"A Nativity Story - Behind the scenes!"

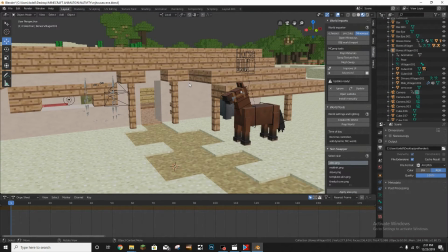What's up, guys? How are you doing? So, recently I have released the Minecraft Nativity animation for Christmas, and I wanted to do a behind-the-scenes video on it because a lot of family members want to have seen it, and they're going to want to see behind the scenes,
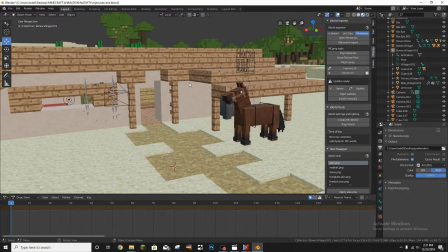and if they don't live near, they can't really see it, and then of course everyone else too, I would think, would want to see a behind-the-scenes video, so I thought I would do one. So I'd start and just go through the scenes real quickly in order, and like just as far as what they look like and how everything works.
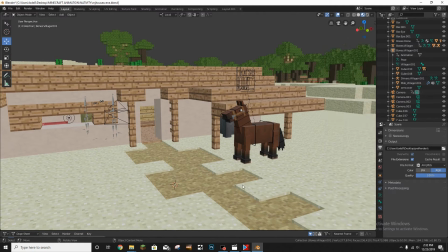So this is the first scene that you see in the animation, and this is what it looked like when I set it up.
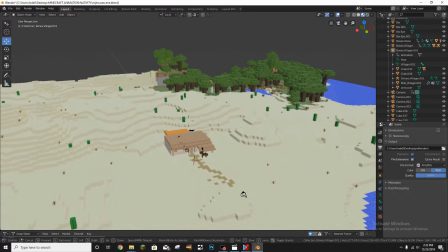So really, when you take away the fog, the lights, all the camera, the movement, you really get,
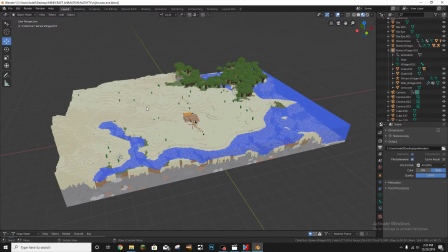I'm trying to zoom out quicker, you really get this, and this is actually the whole set just for Mary and Joseph's house.
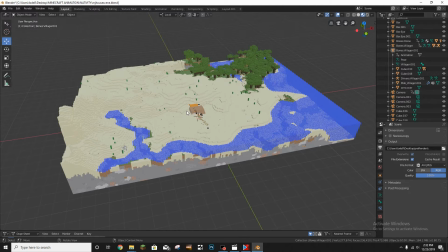So everything isn't actually one big world, it's this right here in this area.
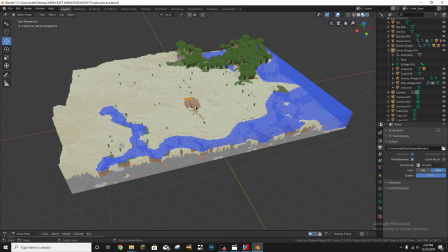And I use a program called Blender. It's a free animation software. It is honestly better than anything you will ever pay for. It gets donations daily, and Epic Games just granted this program $1.3 million. So if you're looking for an animation program, I definitely recommend using this one.
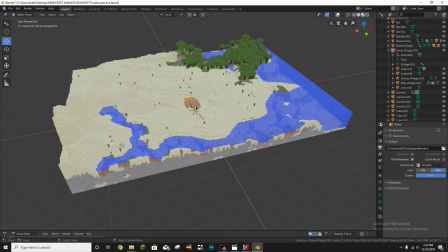And then I'll probably have like a separate channel later on where I do tutorials on how to use it, because it is really hard to pick up just on your own.
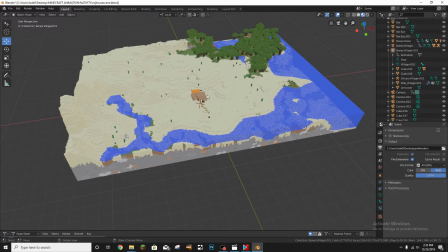It really helps to have a tutorial, so I may do that in the future. But for now, let's kind of look at some of the things I did here.
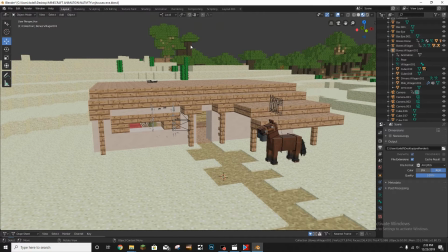So this is the house. I went into Minecraft and I built it and I put it into this program.
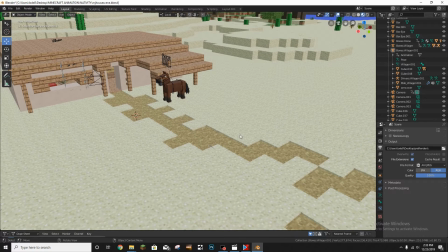And one of the first things I wanted was to have a dirt path, because back in Mary and Joseph's time, you're not going to have paved streets or whatever, obviously. So I did that. I thought there'd be some cool woodwork
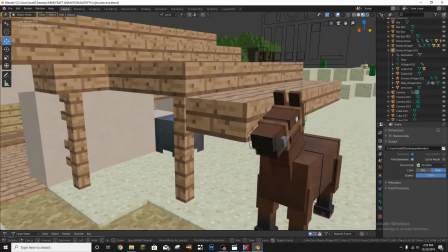around, and then I added kind of like a cauldron, because they're going to need a source of water, just to add in some detail.
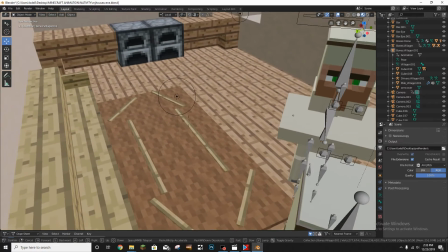And you don't really see this too much in the animation, but I add like a carpet with a design in it.
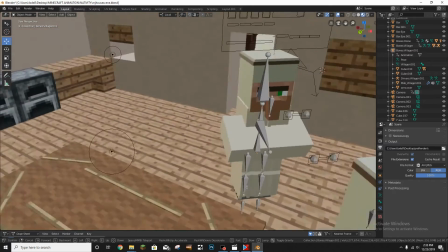And then of course you add in the characters.
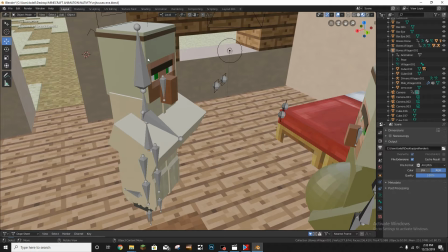So all the clothes that the characters used in this particular animation are actually completely separate from Minecraft.
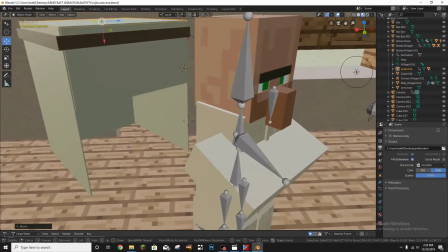I made them completely on my own in this software,
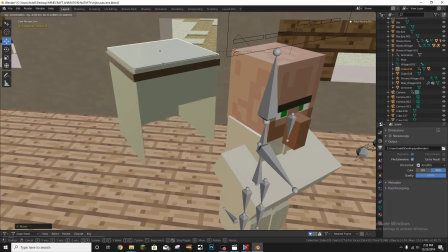and then they're just made to go on the villagers and look nice.
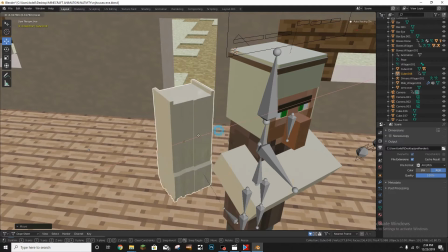And then like the clothes I completely did from scratch,
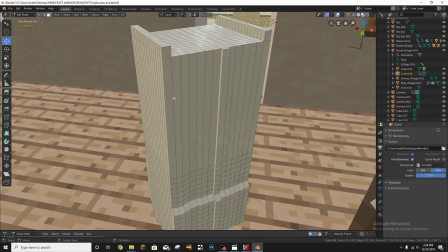and I went in and did all these little different shapes, and then you can like pull the shapes out, and then that's how
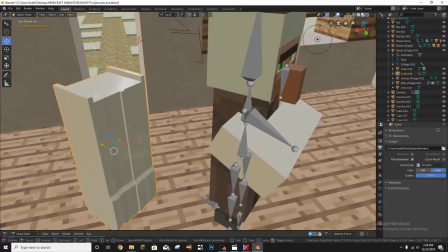that is basically how I made the clothes.
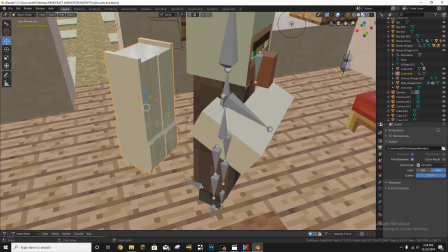It just takes a lot of time.
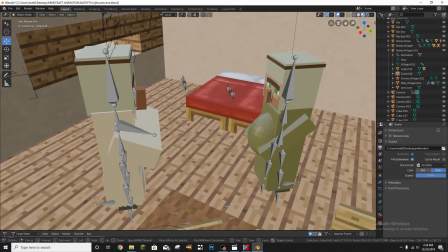This took 15 days to make, just to put together, to come up with how I wanted things to work, and it turned out pretty good, I think.
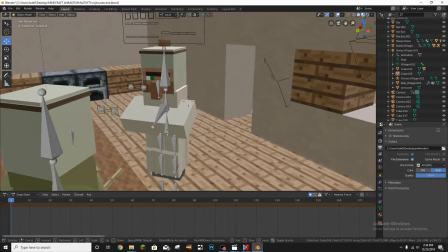And then another thing that I had to do, which was kind of interesting in this program, is everything was dark at first.
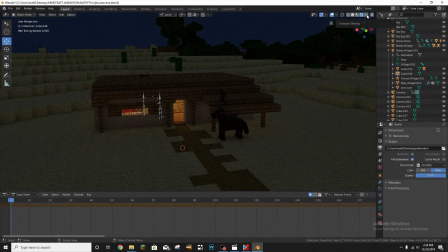Let me show you what I mean. Okay, it won't let me mess with it. So at first there was no light coming out of this doorway or here, and then there wasn't any light either.
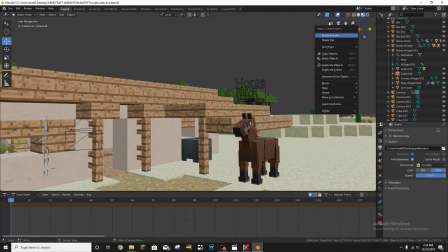Whoops. Coming out from sorry, I keep clicking wrong, from right there.
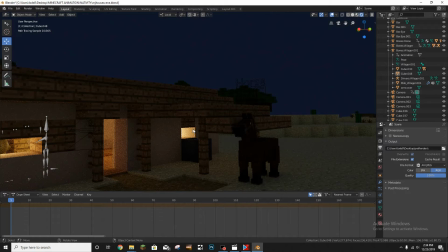And then, okay, I was like, well, one, I don't want to add LED lights into the house because that would look fake.
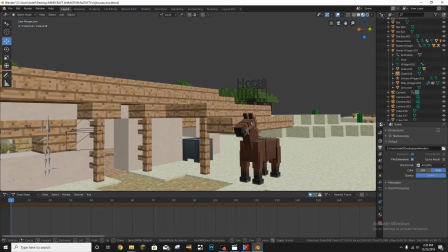It doesn't look like a nativity. So I ended up taking these cool little area lights, these right here,
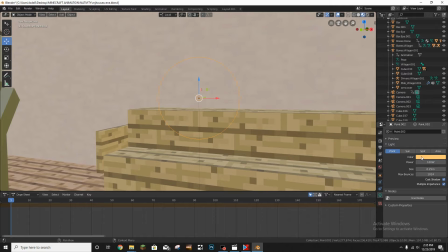and I set their color to an orangish color, and I made them really strong.
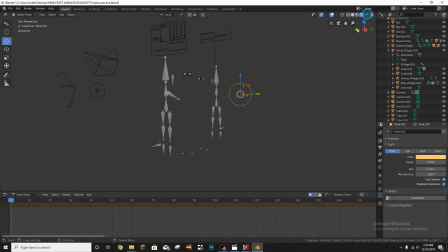And then when you light up the scene, it looks like you have like a candlelight or a firelight
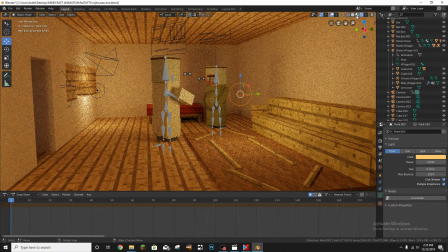in the scene, because without them it would look really, really bad, and it would end up looking something like,
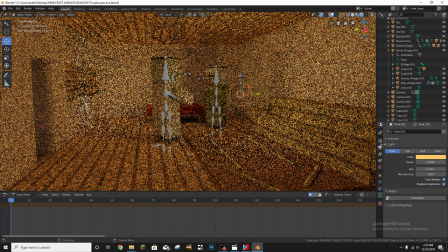actually, I won't be able to show what it looks like without the lights, unfortunately.
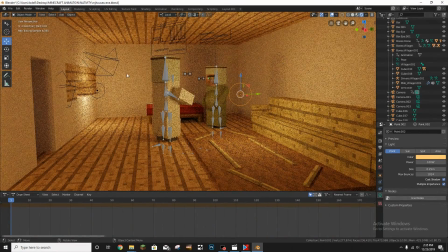It'd be a pain in the butt to show that.